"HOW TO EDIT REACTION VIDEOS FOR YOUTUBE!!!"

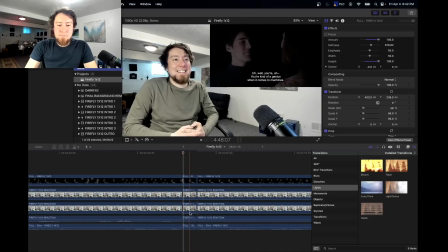1718s
Okay. Okay, cut that out. What did you say?
You're a genius when it comes to machines. Well, you're kind of a genius when it comes to machines.
Yep. That's another, like little fat I cut out without really thinking about it.
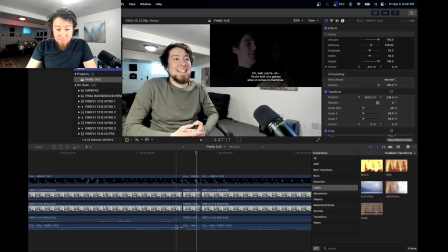1735s
And of course, the audio, the visual of the audio file, meaning these peaks and valleys when the audio comes in, is obviously very helpful for what I am doing,
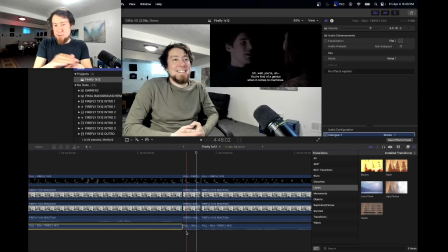1749s
quickly knowing where the dead space is, because there's no waveform that's popping up. Due to my paranoia, I'm going to make sure I'm still recording here. Okay, great.
Well, you're kind of a genius when it comes to machines.
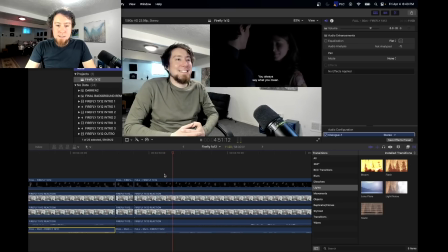1764s
Okay, scenes.
You always say what you mean.
Okay, I could cut out that little bit, but I'm feeling generous right now.
You always say what you mean.
Do I even want that line, though?
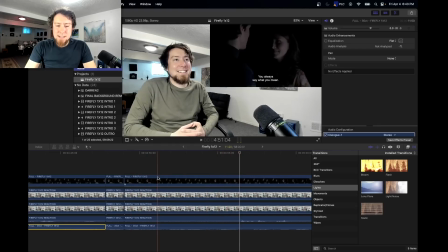1778s In your eyes are genius when it comes to machines.
Actually, I don't want that line.
In your eyes.
That's a little tough, though, because here's the thing. It switches to a view on Kaylee before Simon finishes that line, like machines.
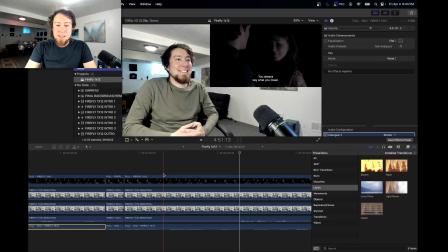1797s
So I wouldn't want to cut until we're at Kaylee, but then I want to cut all this, and once again, it cuts back to Simon before he finishes a line, and sometimes that can be a little frustrating the way shows are directed.
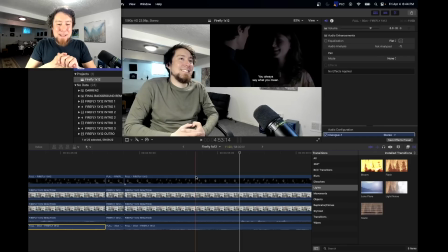1815s
House of the Dragon is a really big guilty party with that. It's just this directorial thing where someone says a line, and on the last word before they are finished, it'll cut to someone else, and you'll hear the other person's last line, but now it's showing who they're talking to,
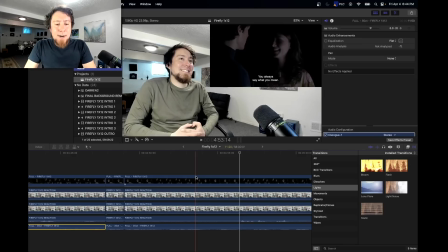1835s
perhaps, and that happens all the time. And at that point, I'm going to bring up again in phase 2. So I might be forced to keep this because watch what happens if I don't.
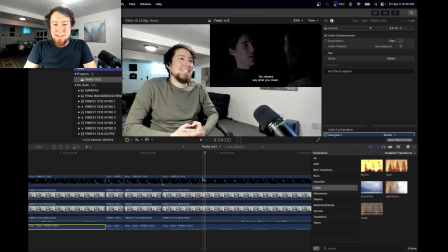1851s
It cut so mean. See, I have to like that, and then see, I have to go over here. So I think what's going to happen is going to switch to Kaylee and back kind of awkwardly. Let me see if I'm right about that.
You're kind of a genius when it comes to machines.
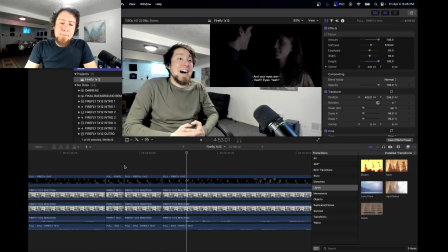1868s In your eyes. Yeah.
That didn't look as bad as I thought. Actually, maybe I could have kept it on Kaylee a little longer. So let me undo some of that. And the second cut, I'm going to go right up to the line that I want to cut out.
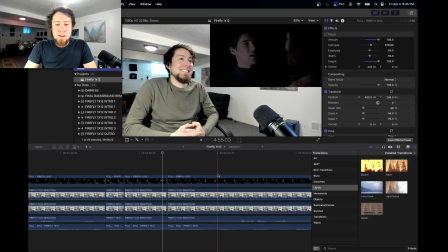1888s
Okay, I think that'll work. And then up here, let's see.
You're kind of a genius when it comes to machines. In your eyes. Yeah.
So I think that's tolerable with how quick that we showed Kaylee.
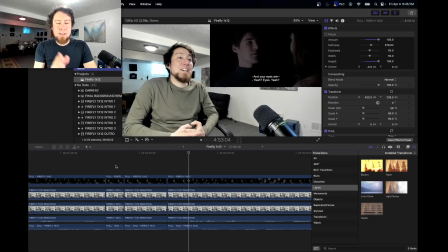1904s
Something a little shorter, you kind of get to the point where it just looks too weird and too flashy. But if it's short but not too short, that's artful, right?
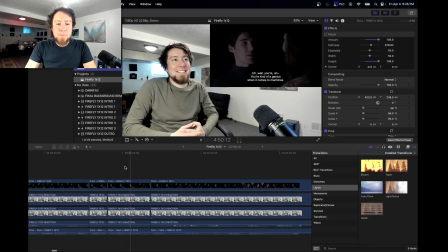1916s
Let's watch it again.
You're kind of a genius when it comes to machines. In your eyes.
Okay.
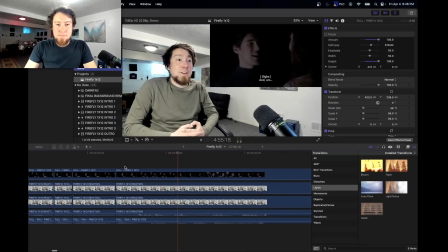1921s Eyes, good. Yeah. Eyes are good. Yeah. Don't fuck this up. They're beautiful.
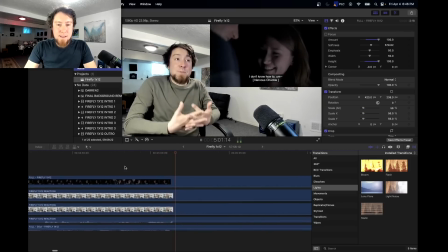1928s They're utterly beautiful.
I like all that.
Mesmerizing. I get lost in them. I can help you out, Simon.
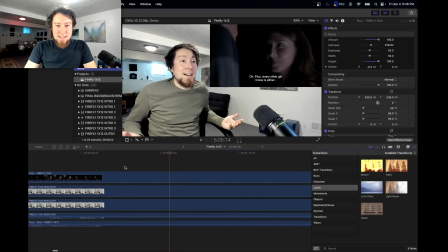1932s I got a million of them. Every other girl I know is Either.
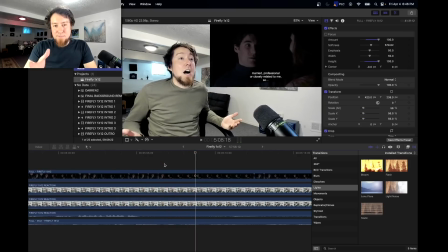1936s
married, professional, or I know my reaction's kind of funny here, so I don't think I'm gonna be cutting too much out.
I kind of it's dawning on me that Simon is crashing and burning. closely related to me, so
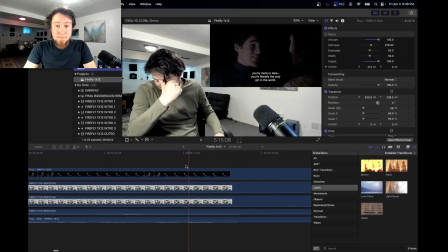1952s you're more or less you're literally the only girl in the world.
Okay.
The world.